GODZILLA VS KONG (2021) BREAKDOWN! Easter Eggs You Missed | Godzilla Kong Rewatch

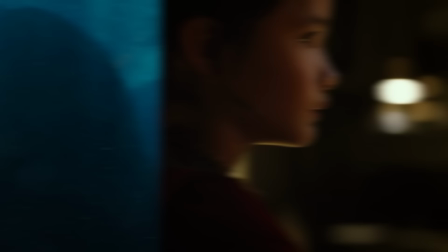1480s
Every time Kong is put in chains, that gorilla rips out of them, so truly nothing can keep him down.
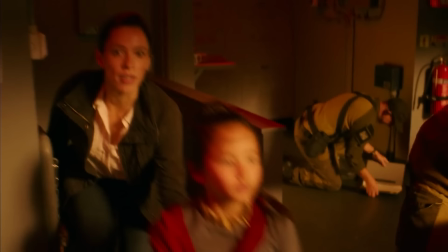1485s
Gia senses Godzilla is here and everyone's panicking.
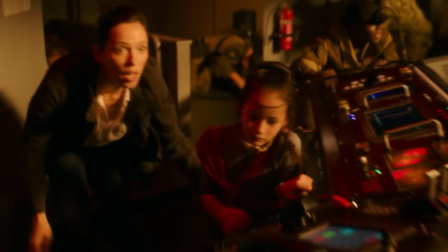1488s
Rebecca has her hand on Kaylee Hoddle, Gia's back, during this scene because she can't hear the action, but needs to know the action to shake and balance with the ship with Godzilla pounding.
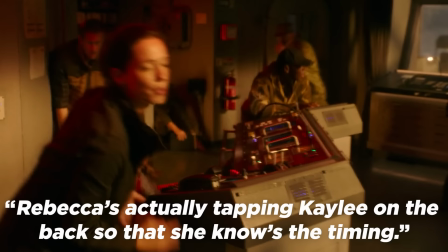1496s
So Rebecca tapped her on the back a few times to signal, like, action. I just thought that was nice to hear in the director commentary.
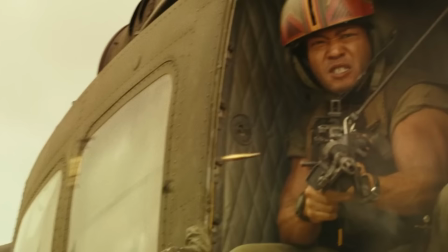1502s
Kong has a negative reaction to the cannon fire, which makes sense because his only other interaction with guns that we know of was on Skull Island, where they used it against him.
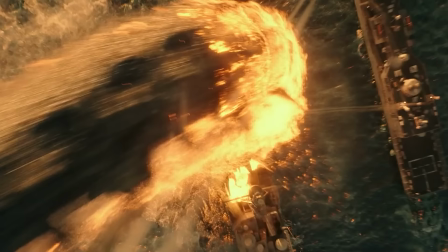1509s
Godzilla tail whips this fighter pilot, then slams his massive tail through the ships like the Kraken.
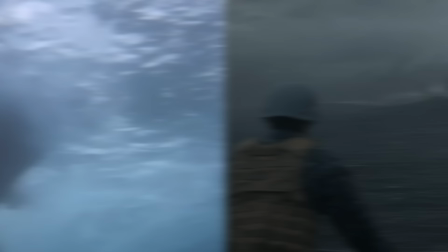1514s
When Godzilla approaches the boat and swims under it, it is directly a connection to Jaws. He did this in the first Godzilla movie as well.
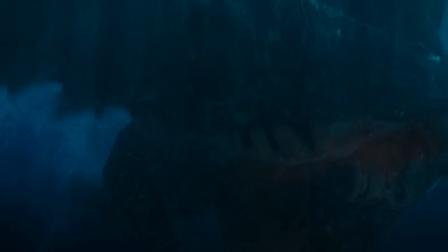1520s
Godzilla and Kong begin to fight underwater, which is harder for Kong than it is for Godzilla because this is his turf.
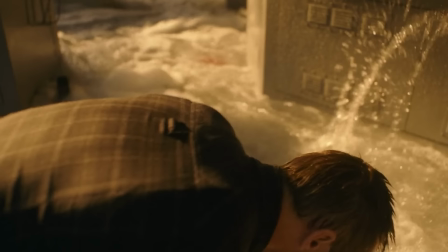1526s
He's used to water. Plus, Kong has been taking sedatives for the last day or so. Something I really do like is that Adam notes that Kong is like a big human, whereas Godzilla is a cat.
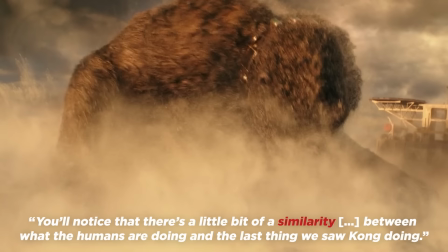1534s
Nathan rises from the waters on the ship at the same time Kong rises from underwater back onto the ship.
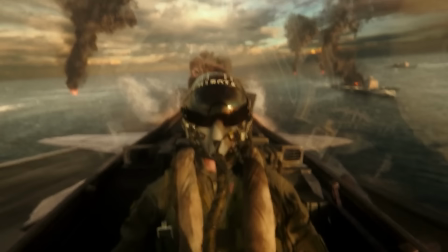1540s
This was done as a reflection of Kong and humans being similar. The pilot's helmet says Hirota, which is a reference to Brian Hirota, who worked on the VFX for the film.
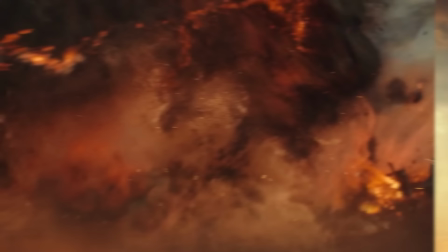1547s
This scene of Godzilla jumping onto the ship was the first VFX shot they worked on.
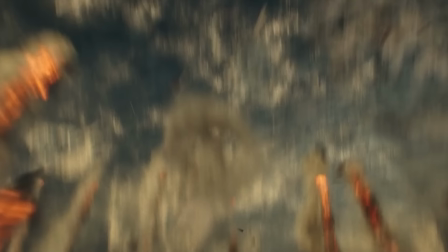1551s
This shot is so insane, and I spent so long trying to understand it.
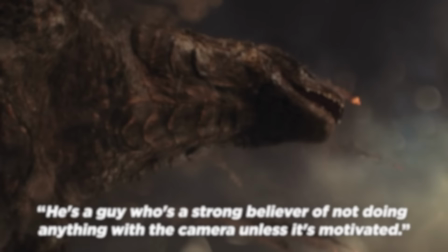1555s
Godzilla is hit by missiles, and the pilot's ship explodes on his spikes, and we follow that debris into the ocean onto Godzilla.
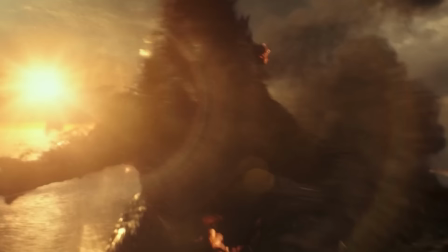1561s
In the director's commentary, Adam mentioned the DP believes every shot should have a purpose, and this purpose felt like we're flaunting this dance between Kong and Godzilla, how everything feels choreographed and planned.
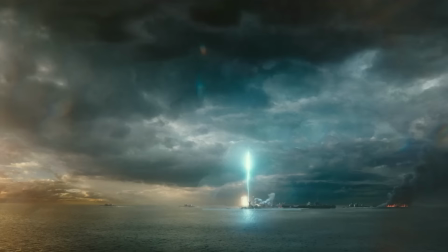1570s
Even though it's sporadic, it's still very fluid. Godzilla prepares his atomic blast, and Kong jumps off the boat John McClane style, which was the inspiration for this scene.
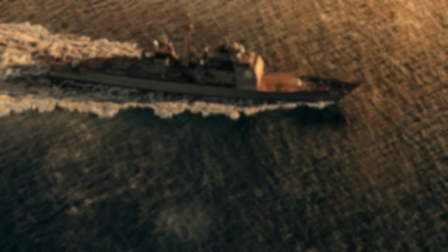1578s
Godzilla drags Kong nearly to the bottom of the ocean. Luckily, the missiles they set off save him, and our boy's tired.
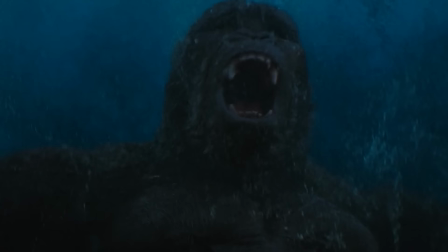1583s
He's done so. He was fighting in that water, literally drowning, though Godzilla's coming back for more.
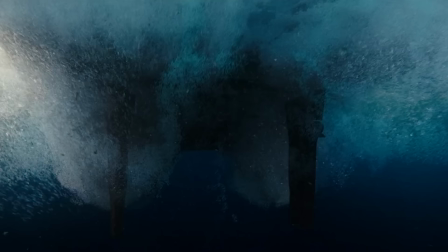1588s
And while Kong is out, they're pretending to be dead because Godzilla is an animal, and if he thinks he's dead, he'll just leave.
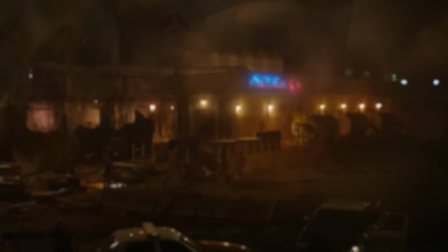1593s
Bernie, Maddie, and Josh run back to Apex Cybernetics to see what was on sub-level 33. Upon returning, they find out the eye is gone.
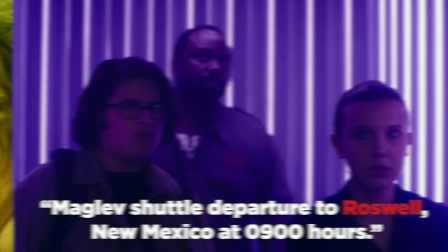1599s
And sub-level 33, they find a bunch of eggs filled with skull crawlers, the creatures we saw back in Skull Island.
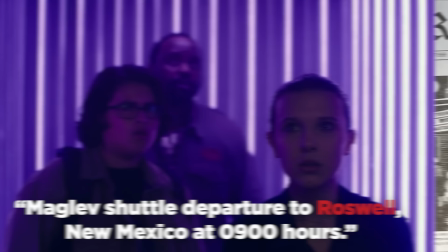1605s
We also hear Maglev's shuttle departure to Roswell, New Mexico at 0900 hours. Roswell is, of course, the location of Roswell's incident, where a crashing U.S.
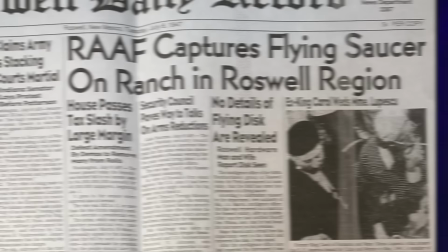1612s
Army balloon birthed a million conspiracy theories about UFOs, alien invasions, and government cover-ups.
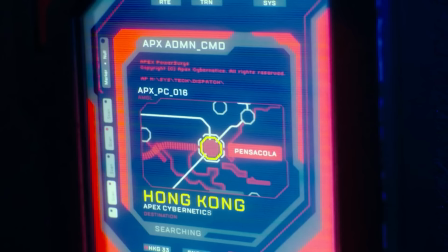1617s
Its inclusion here hints at some Apex activity involved in the Roswell incident.
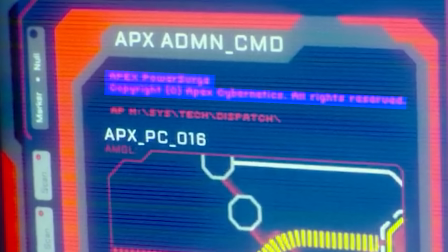1621s
Every time we see an Apex screen like this, it displays that red text at the top that reads Apex Power Surge.
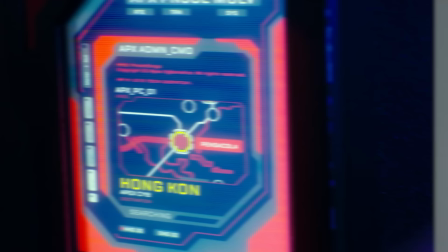1628s
Copyright Apex Cybernetics. All rights reserved. Apex is so corporate, they put their copyright on their own internal security system and display it on their screen.
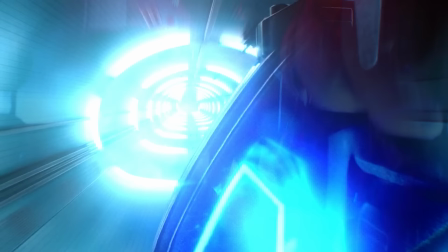1636s
Ugh, I hate Walter Simmons. The kids and Bernie travel in a pod from Florida to Hong Kong via underground Apex tunnels. That's like halfway around the world in maybe a couple hours or maybe even minutes. We're flying Kong to Antarctica, where the Hollow Earth launch station is.
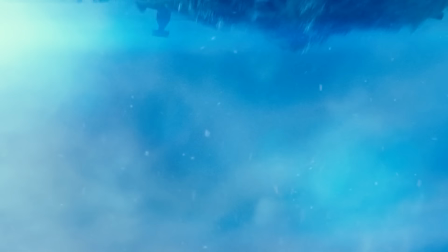1649s
In the older Godzilla vs. Kong, Kong was airlifted by balloons, so this is sort of an homage to that.
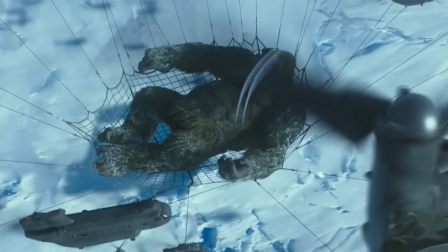1653s
Adam didn't want to do it because it seemed too silly, but you know, like, how else were they going to get Kong to Antarctica if not by ship?
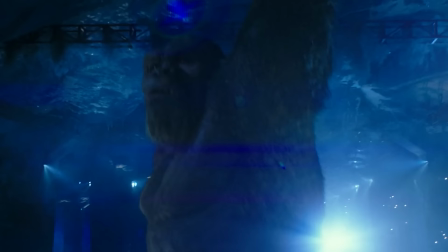1659s
So in Antarctica, we had Monarch Outpost 32, which we saw in King of the Monsters, where Ghidorah was hidden, and now we also have a Hollow Earth entrance.
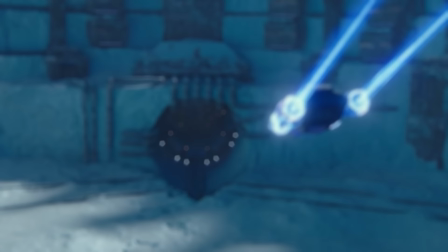1665s
Kong heads into Hollow Earth, and they immediately get in the super sci-fi heave ship.
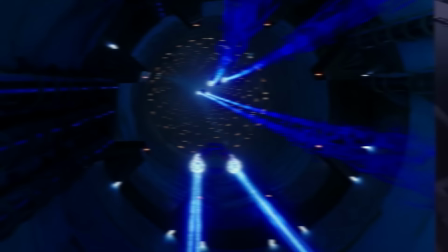1670s
For the design of the heaves, Adam wanted them to feel like Akira. They're anti-gravity with weird emissions, so that felt like the motorcycles from the movie.
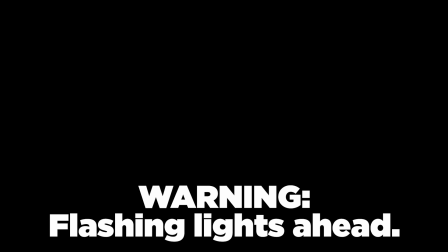1676s
They start falling into the vortex, and this is where Nathan's brother died. The screen goes black and they pop on the other side.
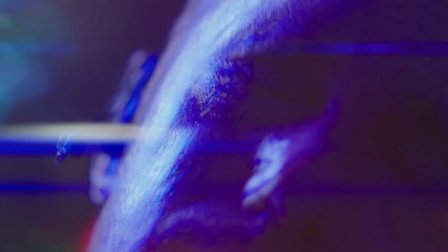1681s
In Adam's movie Pop Skull, the main character ODs on Robitussin and he has this like trip out sequence that inspired this scene.
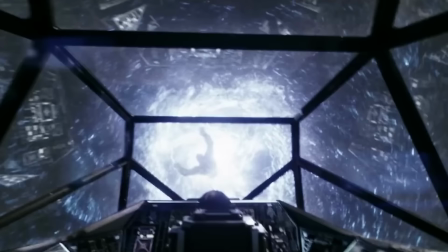1687s
We also see them go through this again in the Godzilla X Kong trailer. Hollow Earth is both upside down and right side up.
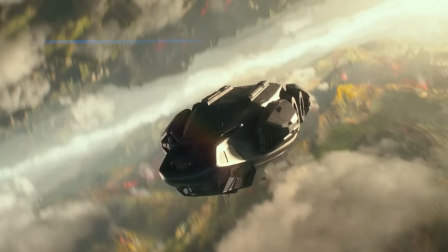1693s
When we fell through Hollow Earth, we fell through its ceiling going down, but when gravity captured them and bounced the heave ship back up, they went back to the ceiling.
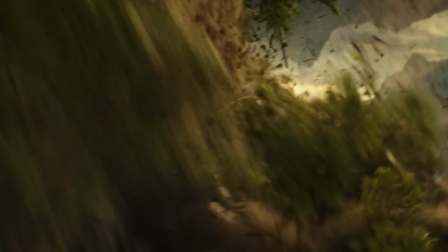1700s
On the fall down though, they pass Kong, who grabs onto the mountains. When they reverse their gravitational propulsions, the camera shifts and turns them back right side up.
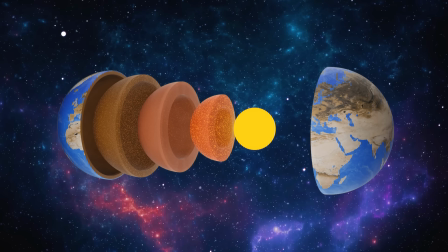1707s
So they're essentially on the ceiling. Theoretically, the reason gravity is so weird here is because gravity is generated by mass.
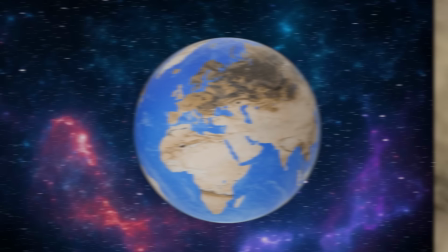1713s
In reality, the densest part of Earth is at its core, but if the Earth has no core and is instead hollow, the gravity would be generated by the shell of the Earth.
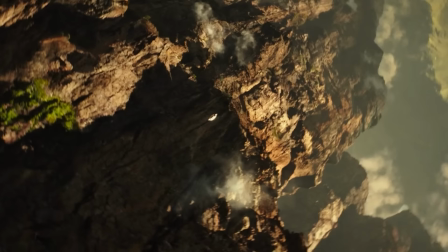1720s
This might explain why, after falling out of the tunnel, they fall back towards the ceiling, as gravity is now pulling them in the direction of the shell they just fell through.